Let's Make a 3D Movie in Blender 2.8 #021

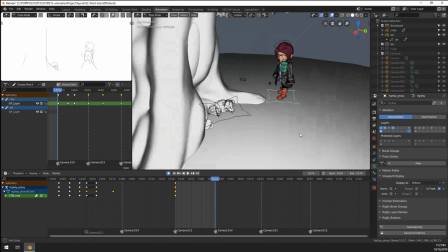751s
So I was saying, to which one?
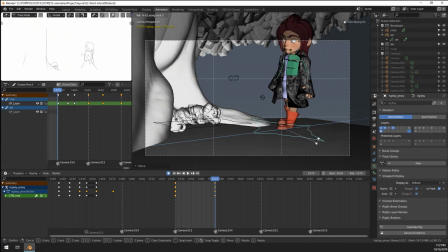762s
I'm not that much of an expert anymore, but you would want to look at like someone in the $400 range, I guess. A bit of a heavier processor. Also, you want to get enough RAM, get enough dedicated RAM.
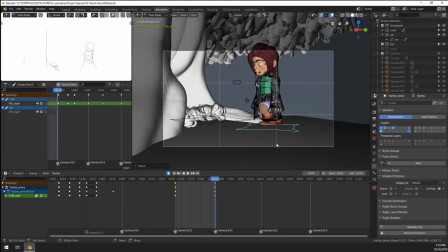783s
Kind of want to move him close enough that it kind of looks like he's going for the cup.
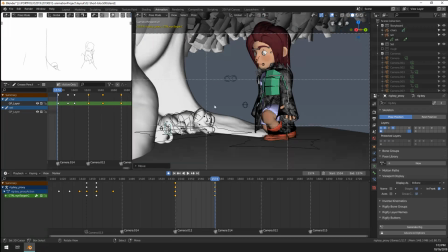792s
So I'm just now posing the start and end frame of this shot, so then I can look what should happen in between, right?
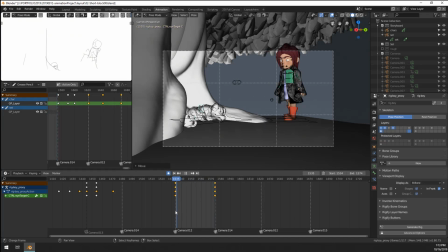800s
Already seeing here this is quite a jump.
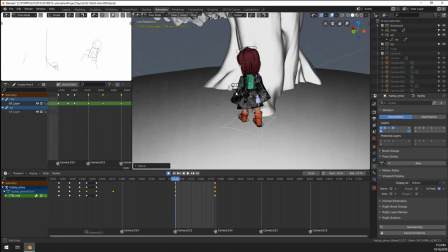803s
So because the last shot was a close-up and we didn't really notice how close he came, we can kind of cheat him a little bit closer.
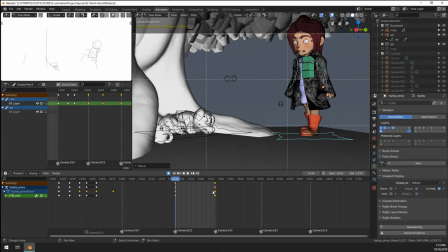811s
And his head is being cut off here, but I don't think that that's that big of an issue.
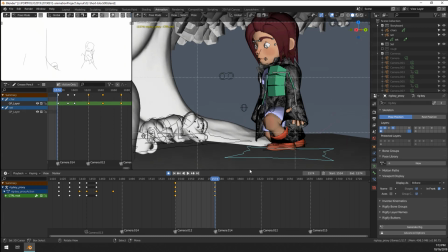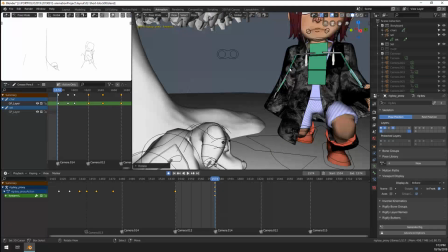822s
And I think we kind of want to have in a little bit prepared pose here.
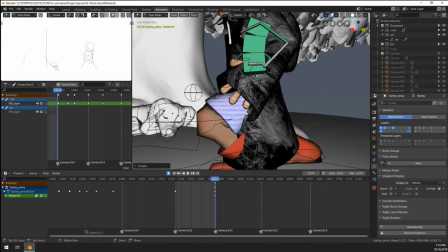829s
Whoops. There we go. Like he's ready to grab
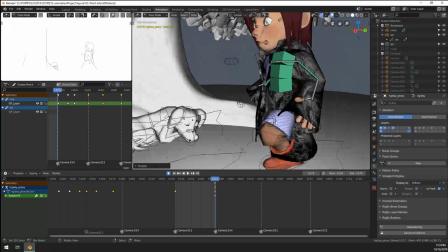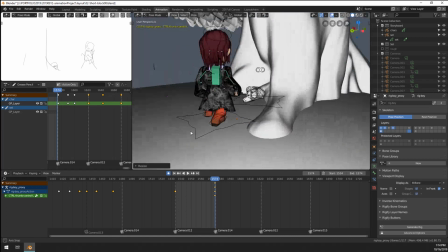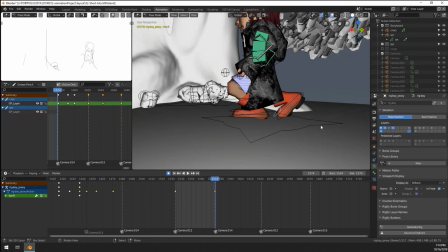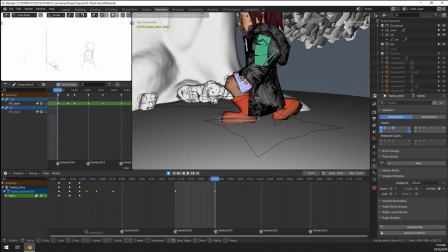the rendering cycles for GTX. Yeah, like I said, like yeah, I think Mike is correct.
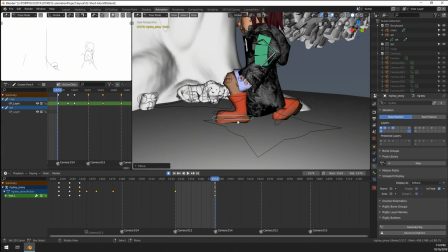869s
Oh, if your entire budget is $500 to $700, good luck. But I would render an EV then. Like if you buy a computer for $700, yeah, you can also use a GPU to render. It's pretty good in cycles, but it's not as cost effective as CPU rendering.
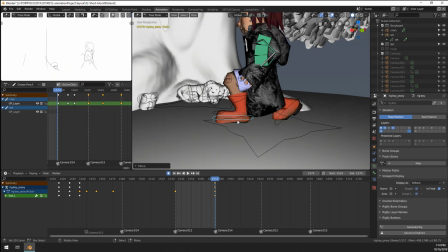887s
Just like the amount you need to spend on a GPU versus a CPU and render times you get, because you need a CPU anyway, but you don't need a GPU or a heavy GPU to have a functioning computer. But yeah, if you also game, I would recommend like buying just a heavy GPU and rendering on that.
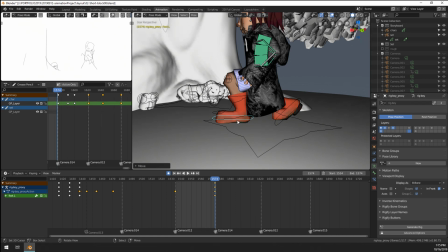GTX 1080 is pretty good. I'm rendering on a 970, so if you have a 1080, you're pretty good.
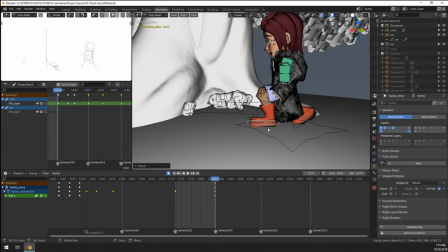918s
How many cores, RAM, and video card? I mean, man, just look at what your budget is.
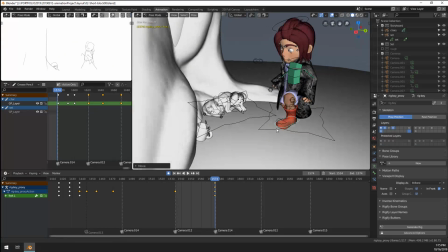924s
I mean, the more numbers, the faster your rendering goes. But I like, it's gonna work on everything.
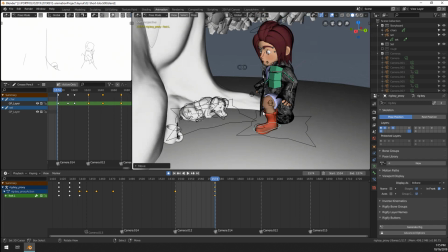931s
It's just gonna be longer. There's some online test renders on certain hardware you can look up.
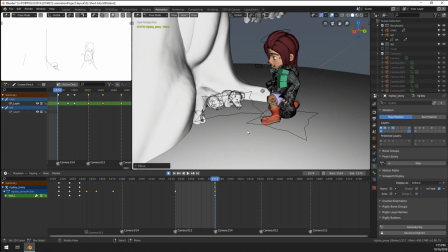939s
I think even there is, what's it called, the Cinema 4D render test, but also for cycles they do dedicated tests.
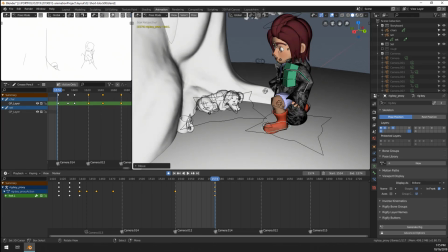954s
Ryzen 5 is pretty good.
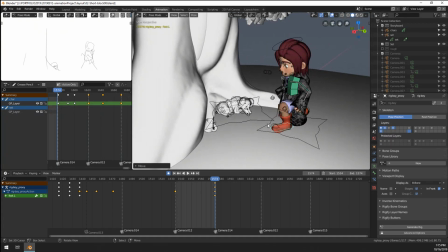955s
Yeah, if you have a Ryzen 5 and GTX 1060, then you could already make it work.
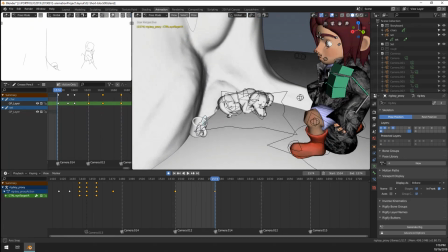963s
I would go for the 2080 now, the RTX cards, because they're very, very good for what they cost and stuff.
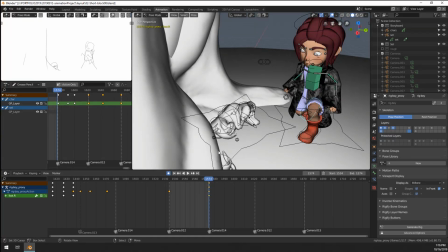973s
So let's see here how we can.
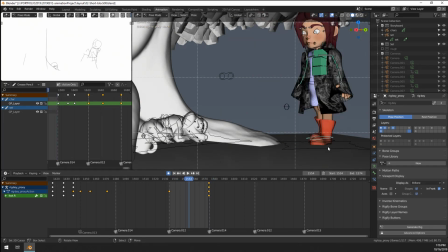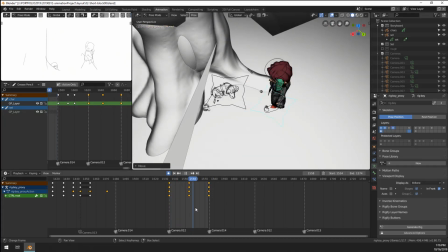983s
That kind of makes sense. Maybe a little bit closer.
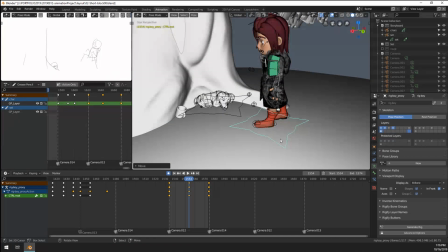No, just a little bit farther.